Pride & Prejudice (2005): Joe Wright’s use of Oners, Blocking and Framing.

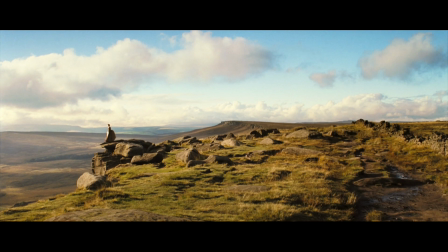(0:00)
Have you ever just watched a movie and been in complete awe of it?
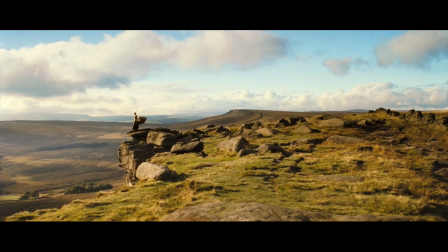(0:02)
Every time I watch this now, I'm in complete and utter jealousy and envy about how perfect every frame breathes with life,
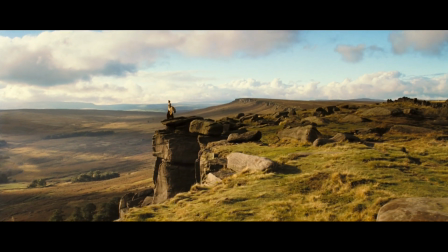(0:10)
happiness, disappointment, annoyance, friendship, pride, and prejudice. Okay, I said it.
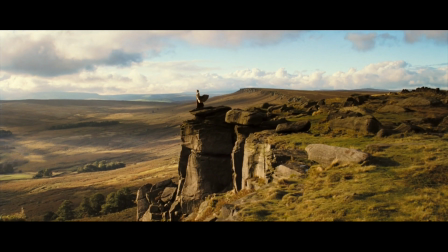(0:15)
Let's move on. So let's talk about how director Joe Wright tells the story of Pride and Prejudice visually.
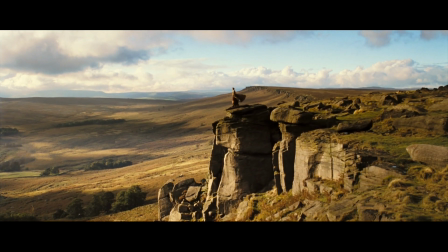(0:19)
We'll talk about his use of Oners and long takes, his use of framing and blocking, and his use of zooms, and how he combines all these elements together for the most powerful moments of this film.
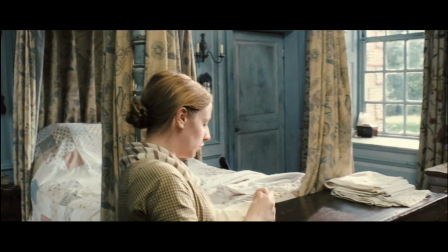(0:28)
Alright, so let's start with Oners. Joe Wright's use of Oners is specifically to put you in the world.
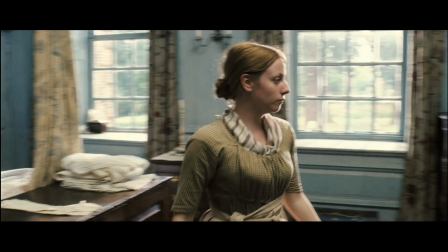(0:33)
What these Oners do really well is that they get you to learn new information. So they aren't just a Oner for Oner's sake.
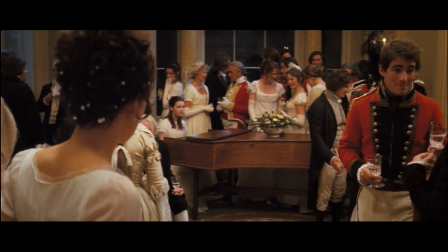(0:39)
You learn something new about the characters, their wants, their behavior, and you come across information that'll further the plot.
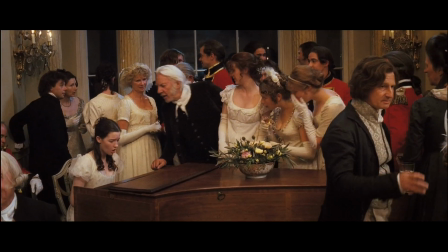(0:45)
Let's take a look at this Oner and see some of the key moments in them. Here you learn that Mr. Bennet wants to avoid embarrassment and just wants peace.
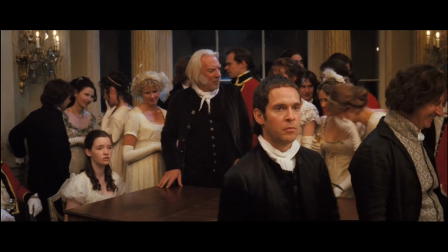(0:54)
Here we see Mr. Collins seeking Lizzie out.
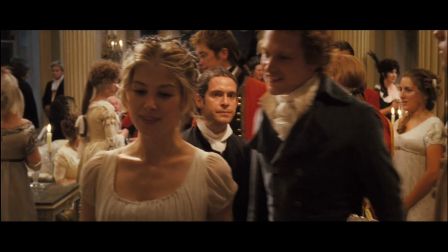(0:59)
Then we go to Mr. Bingley and Jane's relationship and how it's developing.
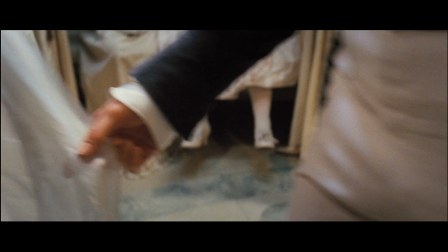(1:06)
Then we tilt down to Mr. Bingley's hand so we can tilt back up from Mrs. Bennet's feet to here.
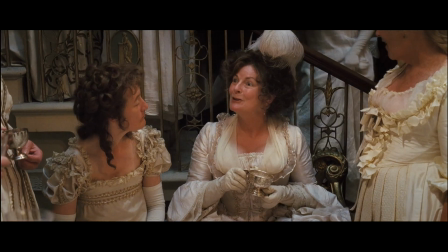(1:12) We fully expect a most advantageous marriage, Which Mr. Darcy overhears.
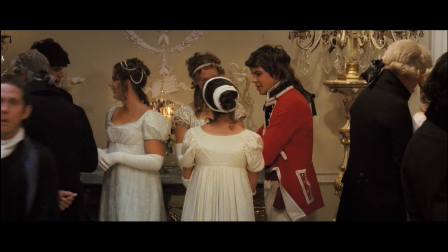(1:20)
We see Mr. Collins, but then Kitty and Lydia come in with their obnoxious manner.
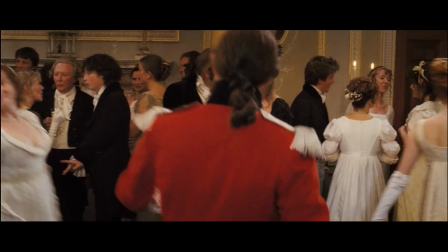(1:27)
Then we come to Lizzie and Charlotte for these important lines that will be the basis of Jane and Bingley's drama.
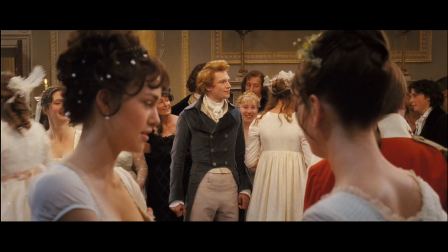(1:33) How can expose themselves to the most ridicule? Well, at least Bingley has not noticed.
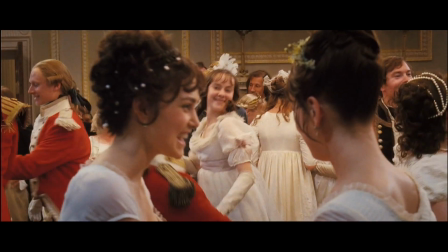(1:39) No. I think he likes her very much. But does she like him?
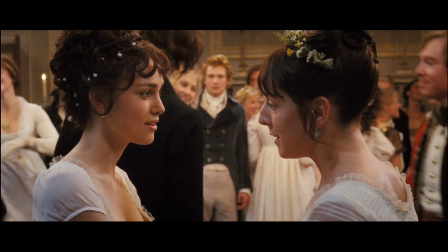(1:44) There are few of us who are secure enough to be really in love without proper encouragement.
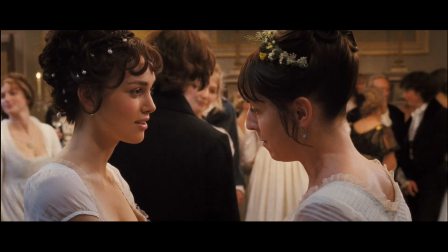(1:48) Bingley likes her enormously, but might not do more if she does not help him on.
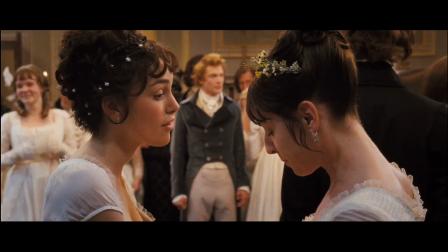(1:54) But she's just shy and modest. If he cannot perceive her regard, he is a fool. We are all fools in love.
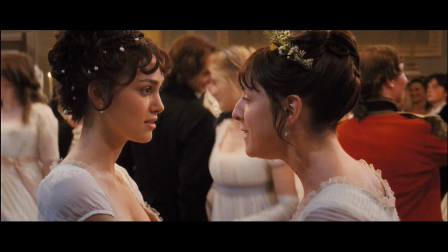(2:00) He does not know her character as we do. She should move fast, snap him up.
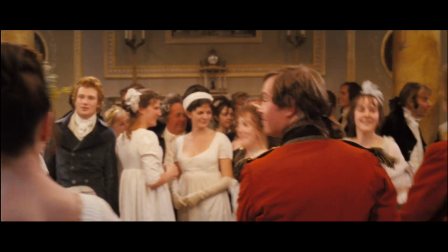(2:06) There is plenty of time for us to get to know them after marriage.
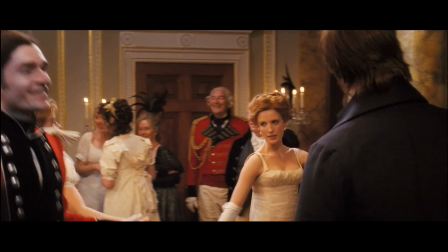(2:10)
This line here is to reinforce the class dynamic. someone's going to produce a piglet and make us chase
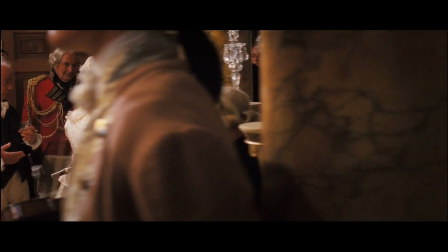(2:20) it.
A little bit of comedy relief here.
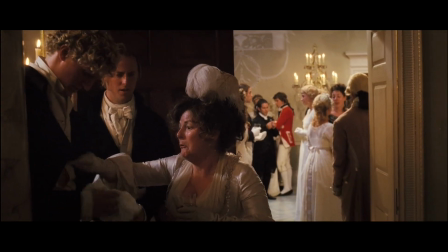(2:25)
Can we talk about how great Brenda Blethyn is here?
Forgive me.
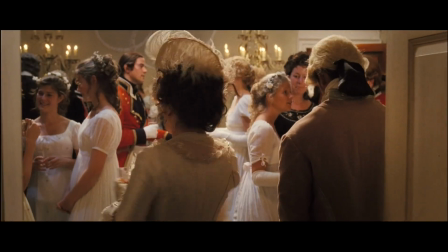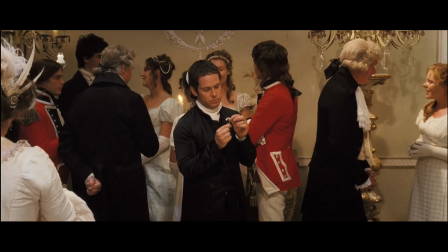(2:36)
Then we kind of see a pathetic moment with Mr. Collins. Here's where he comes up with the idea of proposing with a flower.
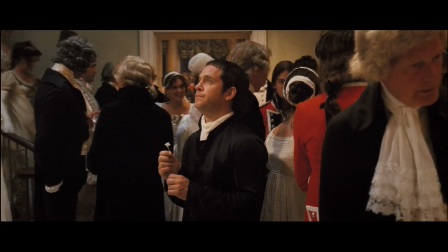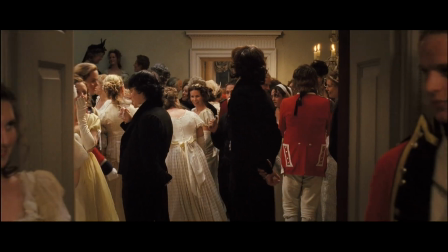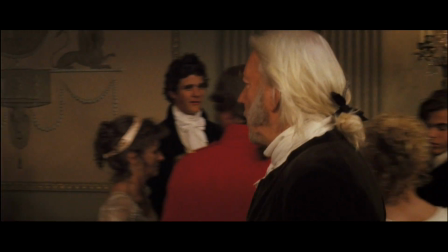(2:52)
Then we come to a very sad moment with the underappreciated Mary.
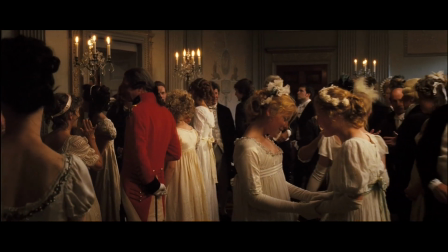(2:59)
Most importantly, they end on Lizzie, reminding you that this story is for the most part from her perspective, her POV.
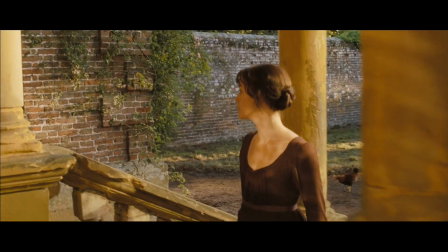(3:10)
Illustrated perfectly towards the end of the first Oner, Lizzie is looking through a window at her parents talking.
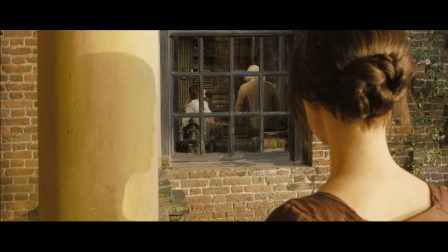(3:16)
It's a very limited view of what you can see and hear. You're seeing through her window.
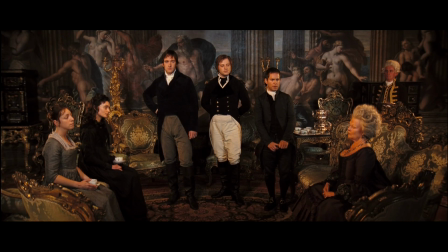(3:21)
Alright, so let's talk about blocking and framing. There's so much I want to talk about here, and maybe I'll talk about individual scenes in the future,
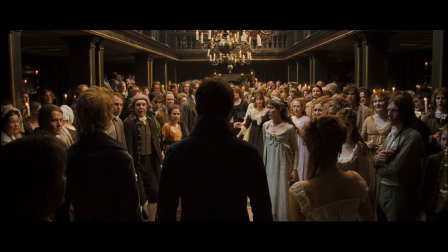(3:29)
but so much of the blocking and framing is here to serve the internal emotions of the characters.
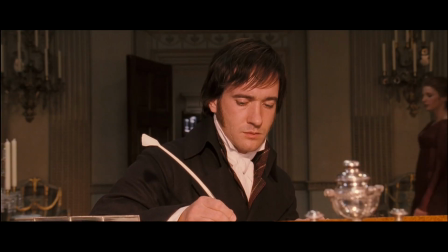(3:33)
Like here, it shows the way Darcy feels in a room with the idea of the woman he's supposed to be with,
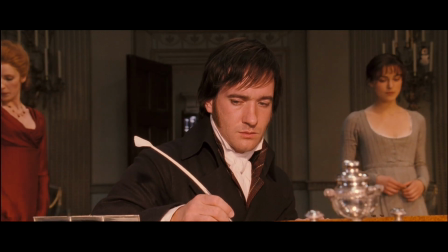(3:39)
according to class, and the woman he wants to fall in love with both literally crossing the back of his mind.
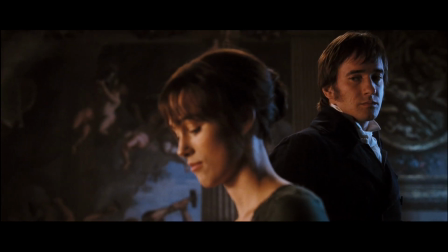(3:45)
As Darcy begins to be pushed further and further away, you can see the mirror of that shot here,
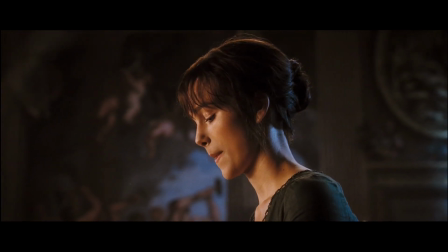(3:50)
where Darcy is falling more and more in love with her, strictly from the blocking and framing alone.
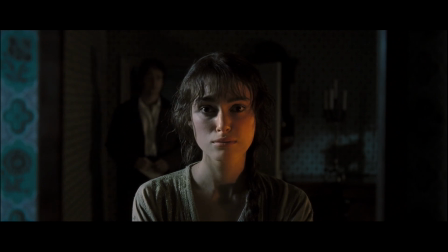(3:54)
After Darcy's big reveal that he wants to marry her, here he comes into the background, out of focus, showing that Lizzie is dealing with the confusion of her emotions. Ah, so good. Okay, zooms. But first, we need to talk about words.